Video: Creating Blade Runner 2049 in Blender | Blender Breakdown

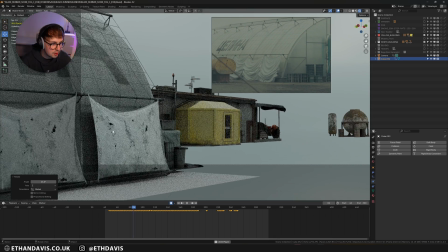2009s
And it seemed to do a really good job in like getting that fake wind. I mean, if we go into the animated view, you can see it's very different in how it looks.
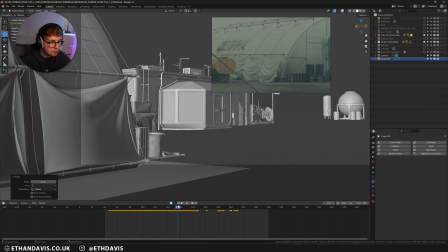2018s
And I really like that final like big fold that we get just before we go past the camera.
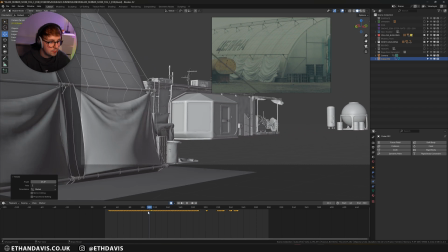2024s
I think that was pretty cool. Yeah.
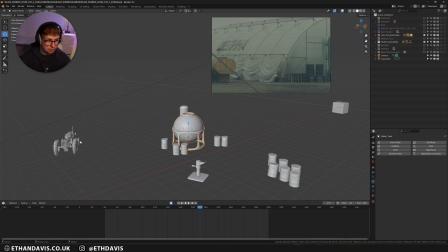2030s
Now, these elements were pretty simple. I actually forgot to render this tractor in the final thing.
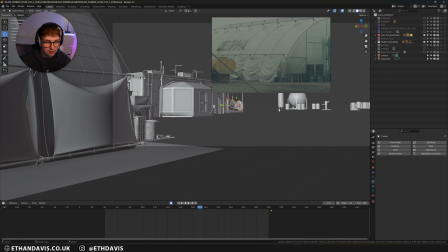2038s
It must have camera turned off or something, because I looked in my renderer and I was like, wait, I didn't actually include the tractor.
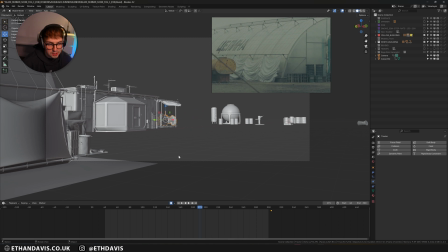2046s
But the tractor is actually from Sketchfab. I didn't model it.
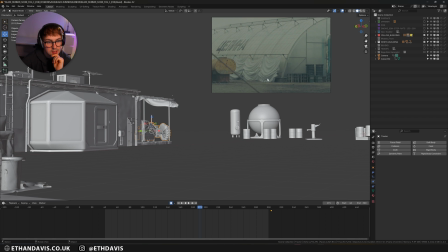2052s
I just got a 3D scan of a tractor that was a similar shade to this vehicle, but it wasn't actually in the final shot, and to be honest, it didn't really help the shot in any way.
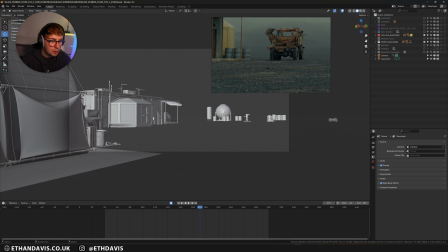2067s
So yeah, I didn't do that. But yeah, for these silos, very simple again.
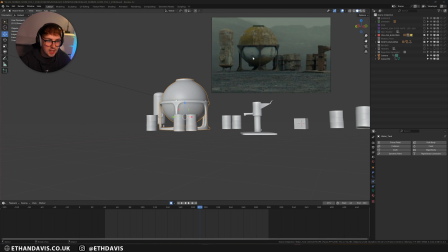2073s
Just get the reference, model something similar, just so it looked, I don't know, like the movie.
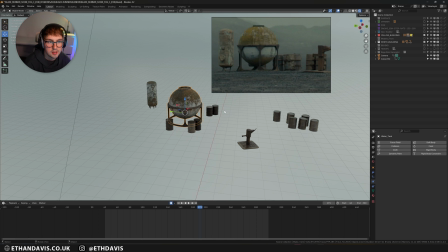2082s
I think the big importance on this was getting the texture right, because it has some sort of like moss building up on the top,
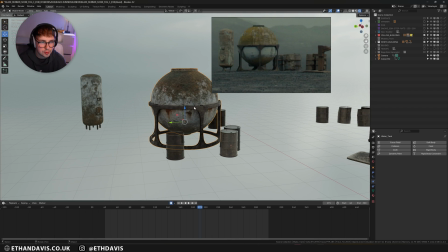2093s
which was like really important to get just for the look of the animation.
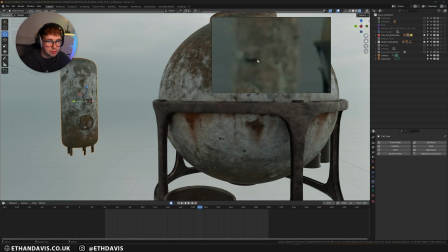2099s
And same here. I couldn't actually tell what this box was, so I just ended up adding a box with like a circle on it,
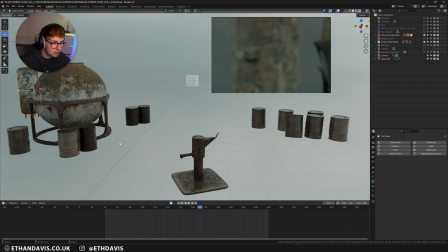2109s
for whatever reason. And then the barrels I got from Megascans, and I just scattered them around.
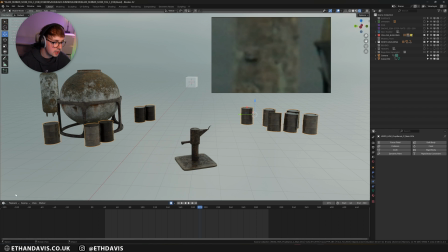2114s
And just to make them look a little bit more different, I did a random value adjuster.
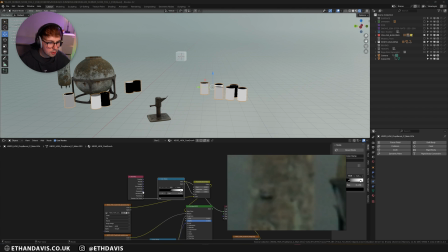2123s
So wherever, basically, if they're all joined by geometry, so they're all one object, if you separate the randomness per island and then crunch it so that you get really strong different values,
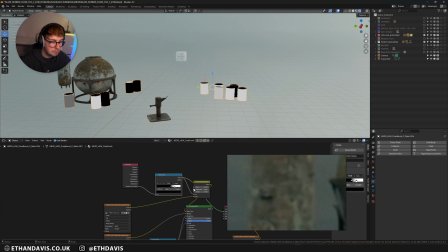2138s
you can then plug that as a factor into the hue saturation and then change the value, and that will make the result of that material differ between each object, which just makes it look a little bit more real. As well as that, just rotating it so that you can't see the same texture over again helps,
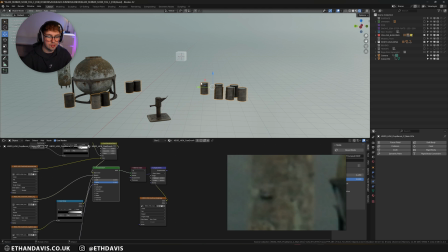2156s
and then rotating them on certain positions so it doesn't look like it's just been randomly copied.
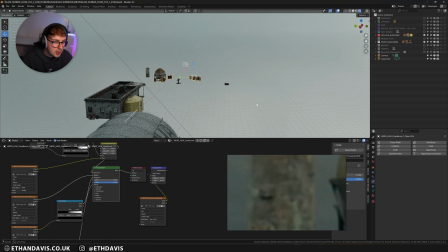2162s
Well, so it does look like it's randomly copied. And that was pretty much it for like the intricate models.
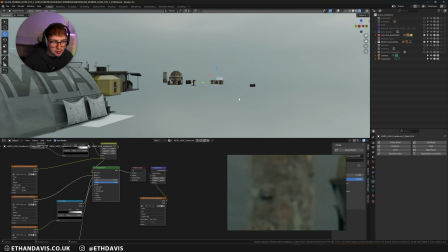2170s
It's not really that like complex. It's just the same thing over and over again. Like get a cube, extrude it to this, get a cylinder, bump it up a bit, make it a little bit curved.
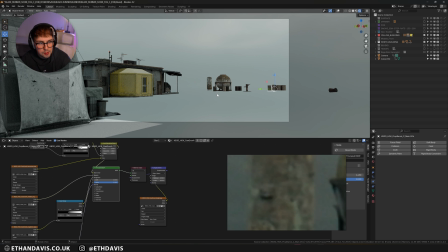2181s
It was more the texturing that really sold these objects, and then placing them in a part of the frame which looked familiar to the movie. The main, like, the biggest issue was getting these scatters done, because I didn't want to use a texture with like displacement,
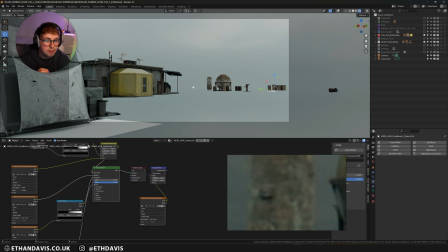2201s
because in the movies, if they're doing a really detailed shot, they'd probably scatter everything. And obviously people scatter grass all the time, they scatter like different things, trees, but rocks is sort of like a different ball game, because you just have rocks on top of rocks and on top of rocks.
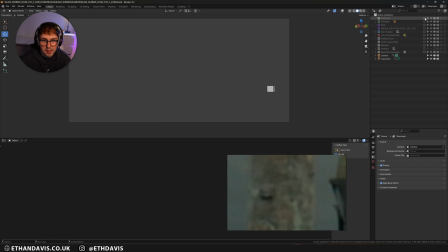2220s
So if I turn off all my buildings and I go into surface, you can see I have my surface here.
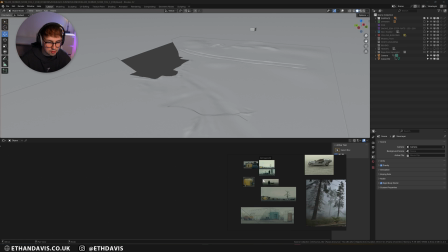2228s
And again, with this, I've modeled it based off reference. I did actually have a reference from the top, but I seem to have lost it. But I tried to do like the tire tracks which were there,
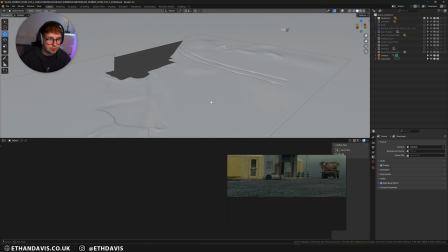2241s
and then try to make it a little bit bumpy, and then also try to add like a little walking path, which you can see here.
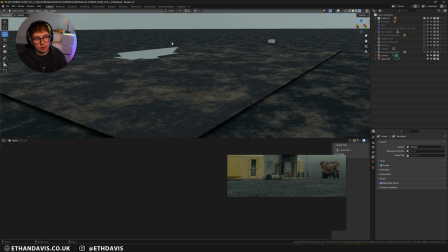2247s
So if I go into rendered view,
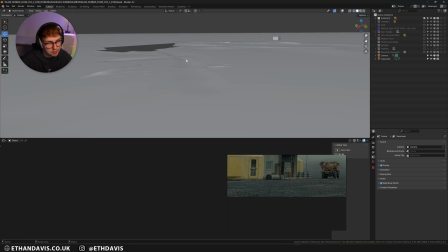2250s
you can see, well, you can't actually see it when I'm in rendered view, but there is like a walking path, and the geometry is still very nice.